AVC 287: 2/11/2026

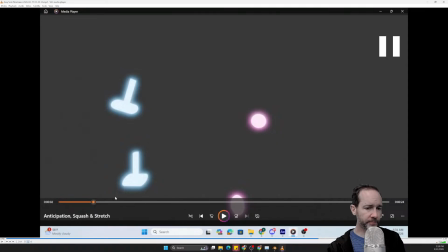66:09 My favorite scene was probably So the previous notes on this need some work. And then, yeah, your camera is you compensated by changing your camera focal length,
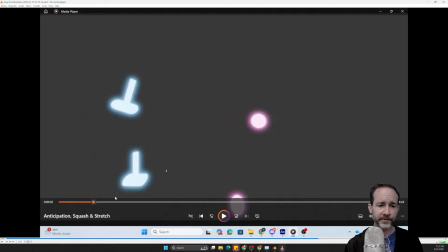66:22 which doesn't really work in this case because we are doing this like 2D shading where things are just kind of looking flat. We don't really see the dimensionality of them. Anticipation with rotation to hammer spinning.
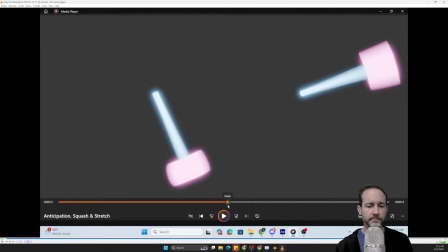66:39 This one. It was the easiest one for me, and I like messing with the rotations and I guess spinning the hammers. As of right now, I don't think I have any. Okay, pretty good, pretty good. Yeah, the very first hammer scene needs some work, but the continuum
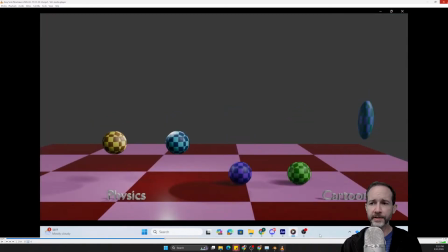66:58 certainly I thought worked good, and then the other one I thought worked well.
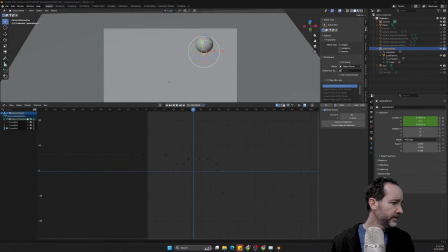67:03 Okay, pretty good. Who is this?
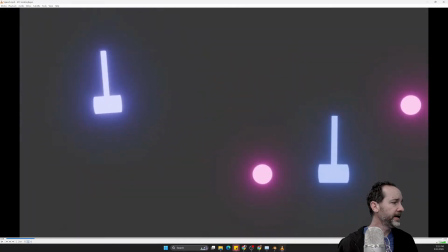67:10 Put your name on your files.
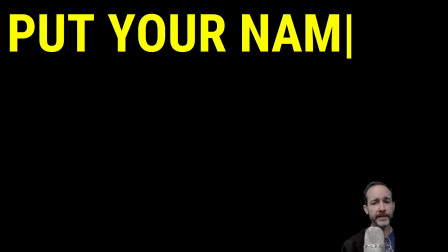67:15 Put your name on your files.
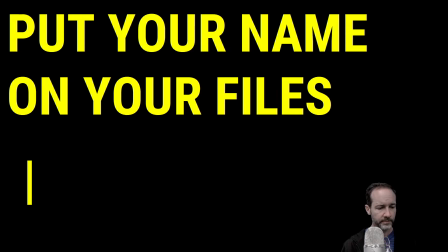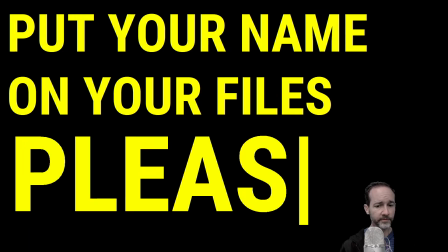67:29 Please.
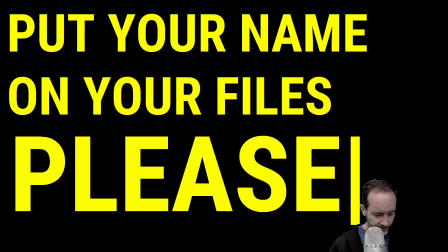67:34 Exclamation point.
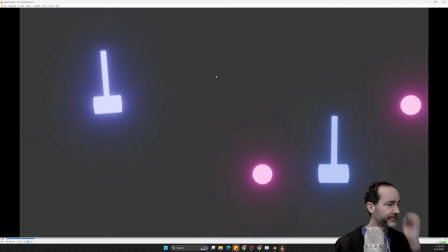67:39 Okay. And so Crimson, there we go. So here, this is Crimson's. Let's see this again.
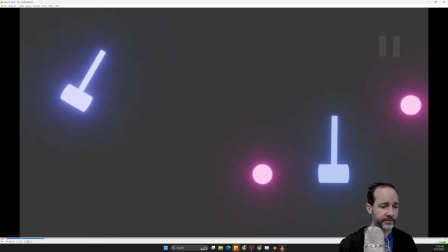67:59 Yeah, not a lot of time for us to rewind. Let's see.
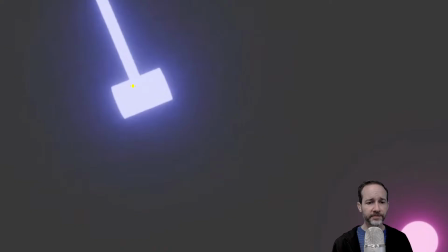68:05 Okay, this does swing through. Good.
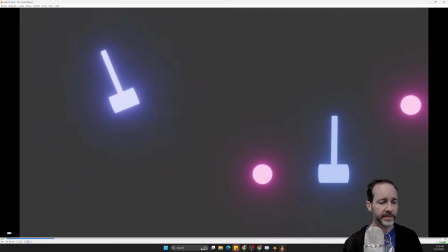68:09 It didn't really anticipate, right?
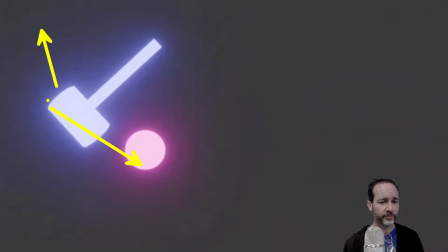68:12 I mean, going back in the other direction before it swings through, you're just doing yourself a disservice.
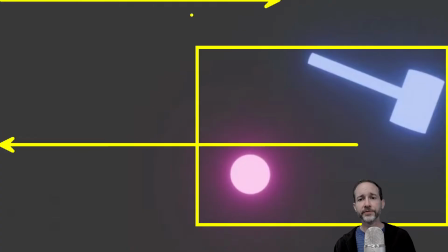68:19 Like, I understand you're wanting to do something different, so you put this one going that way and the other one going the other way, but this is a comparative exercise, right?
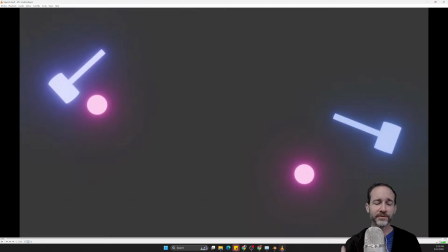68:27 And so putting them both swinging in the same direction just makes it easier to compare them.
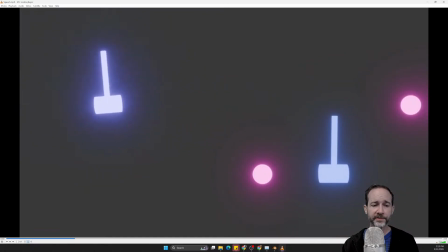68:33 Not only for me, but also for you while you're designing it. Yeah, so again, this stops prematurely.
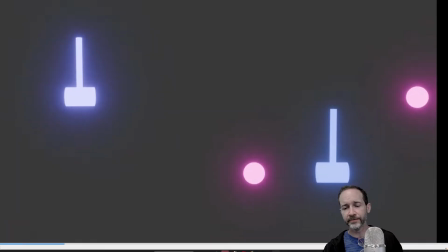68:40 Feels like the swinging is rushed. This one stops way too soon. Some work to be done here.
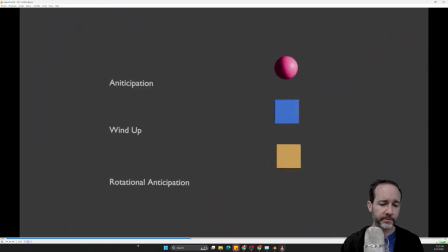68:49 That felt okay. Let's see that again.
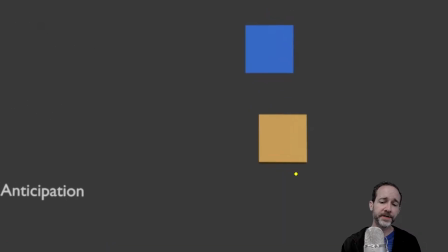68:57 Not bad. They felt like that in anticipation. This one doesn't rotate fast enough back to the ground.
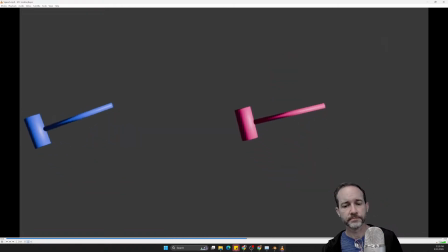Okay, the first swing up felt good, and then it seemed to really not swing naturally down.
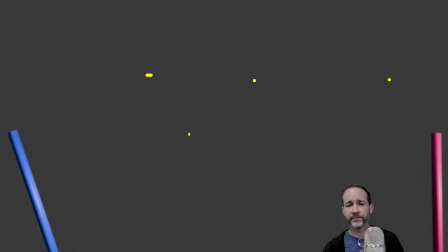69:18 I think your swinging keyframes get too close to each other too soon.
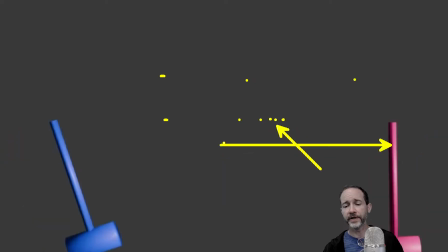69:26 Okay, they need to be spread out more. Need some work here.
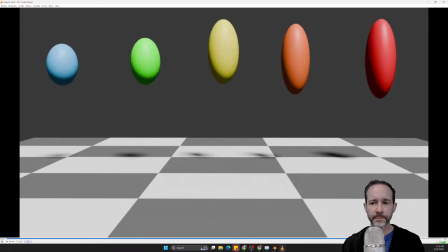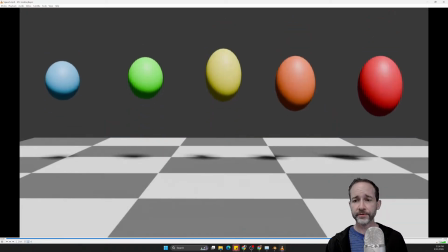69:35 Yeah, we'll have some requirements for how many times it should loop. Yeah, I mean, close.
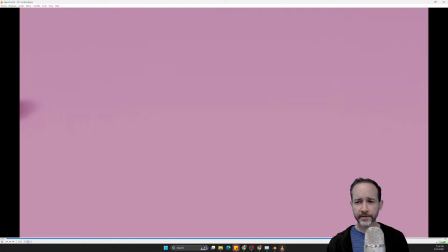69:42 We're still not quite seeing what we want to see there. I feel like also maybe you're not preserving the volume.
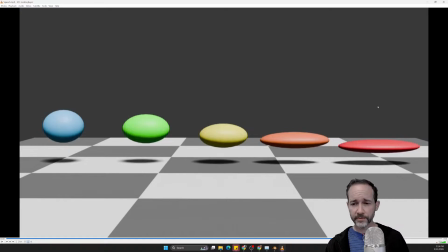69:51 Yeah. That you're going up, but you're not coming in. It's important to understand that.
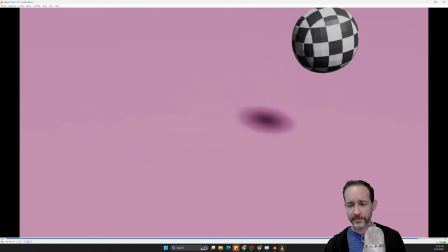70:05 Or if you are coming in, it's very slight. Yeah, I tried your...
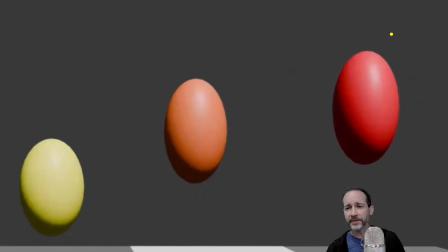70:11 It looks like you're adding more keyframes to this one in terms of the wobbling and everything else,
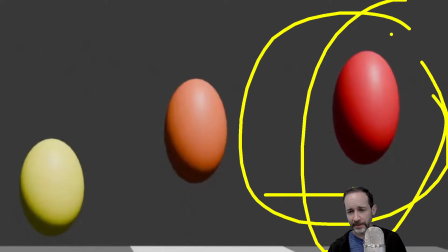70:16 but you're not compensating by spreading them out in time so that this one actually has time to differentiate itself from the other ones.
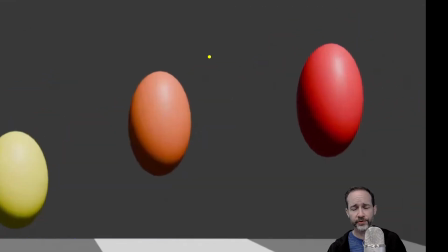70:24 So this comp is too short and it needs more attention to detail.
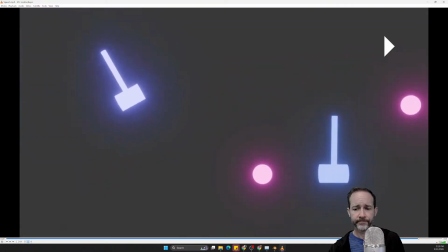70:31 That looks like you got the major parts of it there. But yeah, you didn't record anything this week.
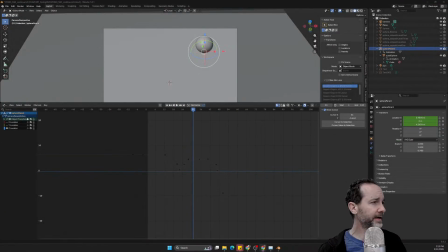70:40 Got some work to do there. Okay.
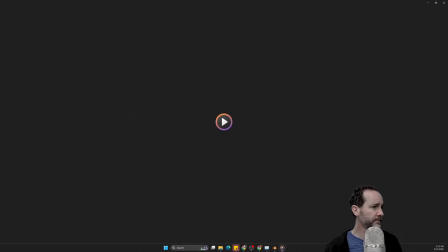70:45 Here's this Shyla's.
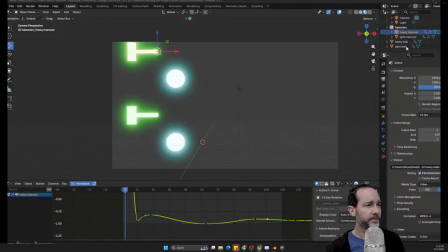70:50 Hello, this is Shyla, and I'm starting off with my revised heavy and light ball animation with the hammers hitting it. So what I had to do was animate the follow through of the hammers. So here I have the heavier one, and here's the lighter one. Here's the graph for both of those.
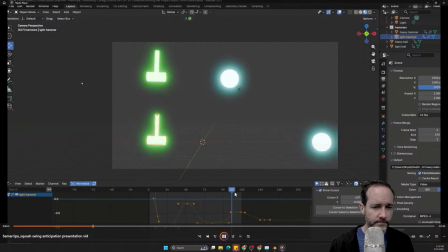71:10 I'll just scrub through it real quick, and then the heavy one right here.
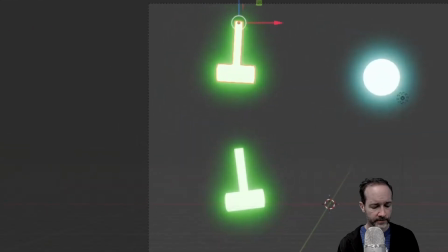71:16 As you can see, this one's a lot.
Okay, again, when you're showing us the video, don't
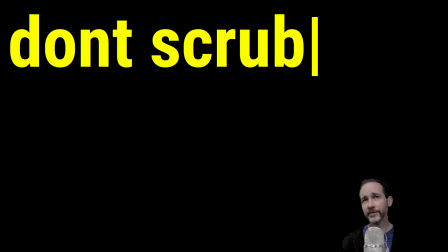71:26 scrub, okay? We can't say anything about the timing of your animation if you're manipulating the playhead.
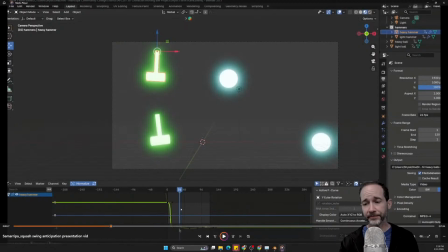71:36 Hit play. Right? Well, after you play it a few times, if you want to scrub part of it, that's fine.
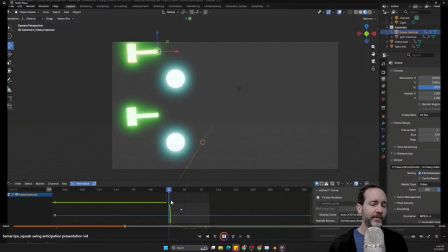71:45 Lower or closer together because there's less bouncing, and I'll play it.
Okay, you played it now.
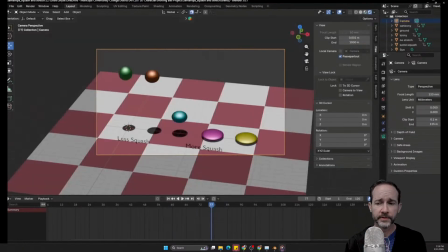71:57 Okay, so very slow motion there on the other one. Just make sure it's symmetrical. My stretch and squash continue on here. So let me play this one.
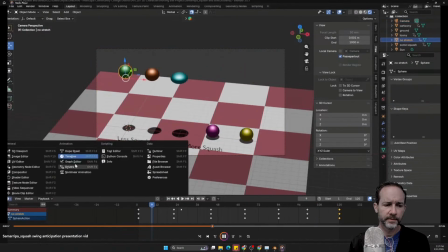72:12 I'll just show real quickly the graph editor for this one, and then this one.
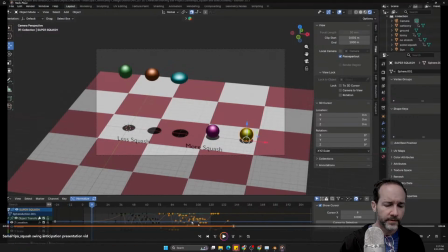72:20 There's a lot going on. I can't quite see all of them.
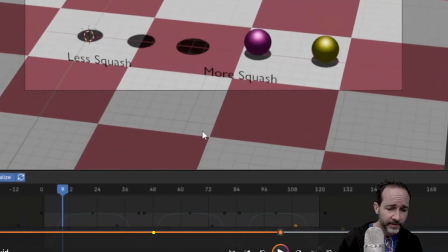72:25 I mean, showing the graph editor is good. This looks not quite right, right?
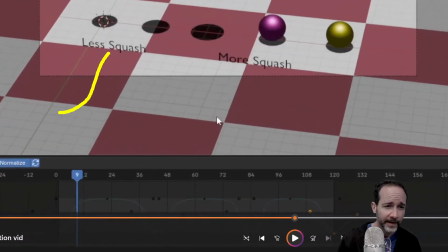72:33 Again, any sort of S-shaped curve, again, is not looking like gravity there, right? And so I'm not sure which one it is that we have selected here, but it's not quite S-shaped, but we're definitely decelerating a little bit.
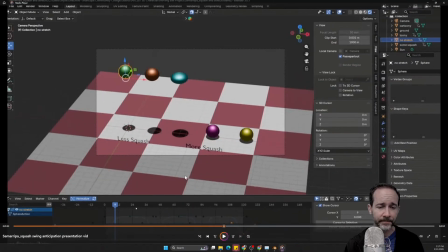72:52 And even a little bit there can change the, perceived feel of it. It's a game of inches in terms of just nudging things. 1 or 2 frames in 1 or 2 directions can change it a bit.
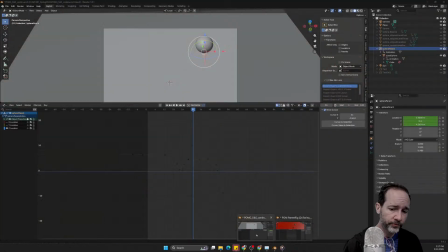73:06 But when you show the curves here, the tool to look at what it is you're doing, right?
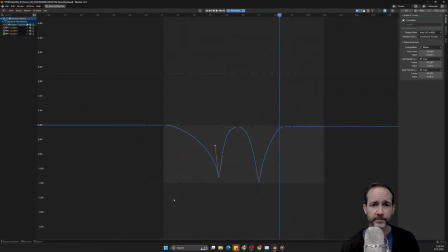73:14 Control space bar. Super, super useful.
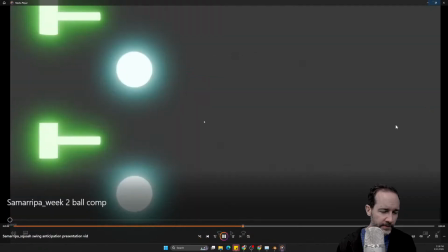73:24 There's a lot going on.
Alright, and I'm going to talk about the last question while I just let this play.
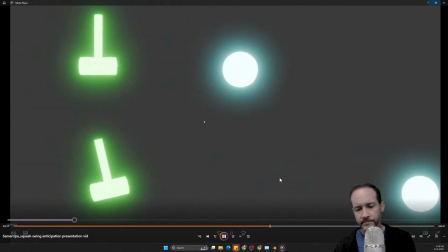73:33 My favorite scene was probably the last one where we animated the ball bouncing across the screen.
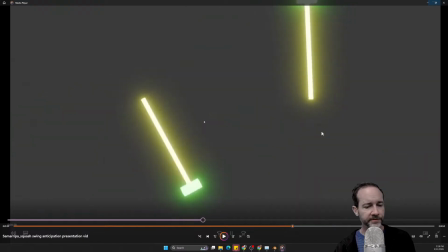73:39 You'll see it at the end here. I don't know if I did.
Yeah, I was gonna say, did we see that one yet? Good on it, but I also, we didn't see this yet.
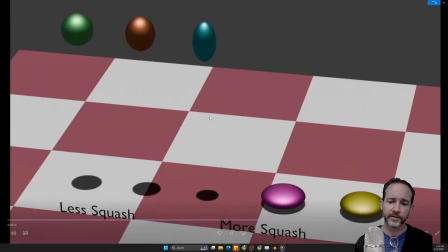73:46 I don't think that looks good. Because of this scene right here, this continuum.
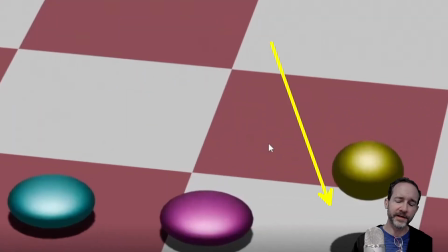73:51 Yeah, these balls are definitely decelling into that position, right?
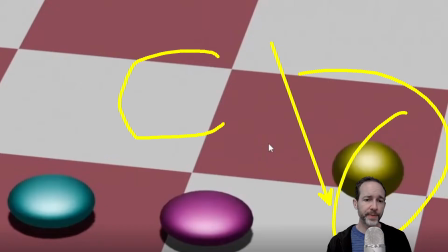73:57 And like I said, in order to motivate the huge pancaking, you need to be going at a huge speed, right? The coyote doesn't slowly float and splat all over the ground. The coyote is being accelerated towards the ground and then boom, just splats all over the ground.
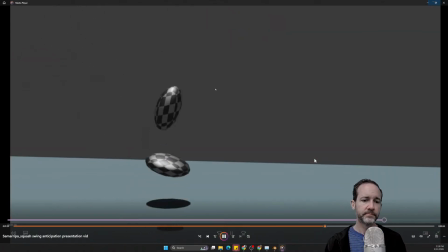74:14 Continuum was kind of confusing. I felt like there was a lot of lines.
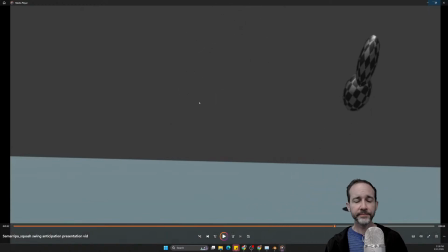74:19 Yep, same thing here, right?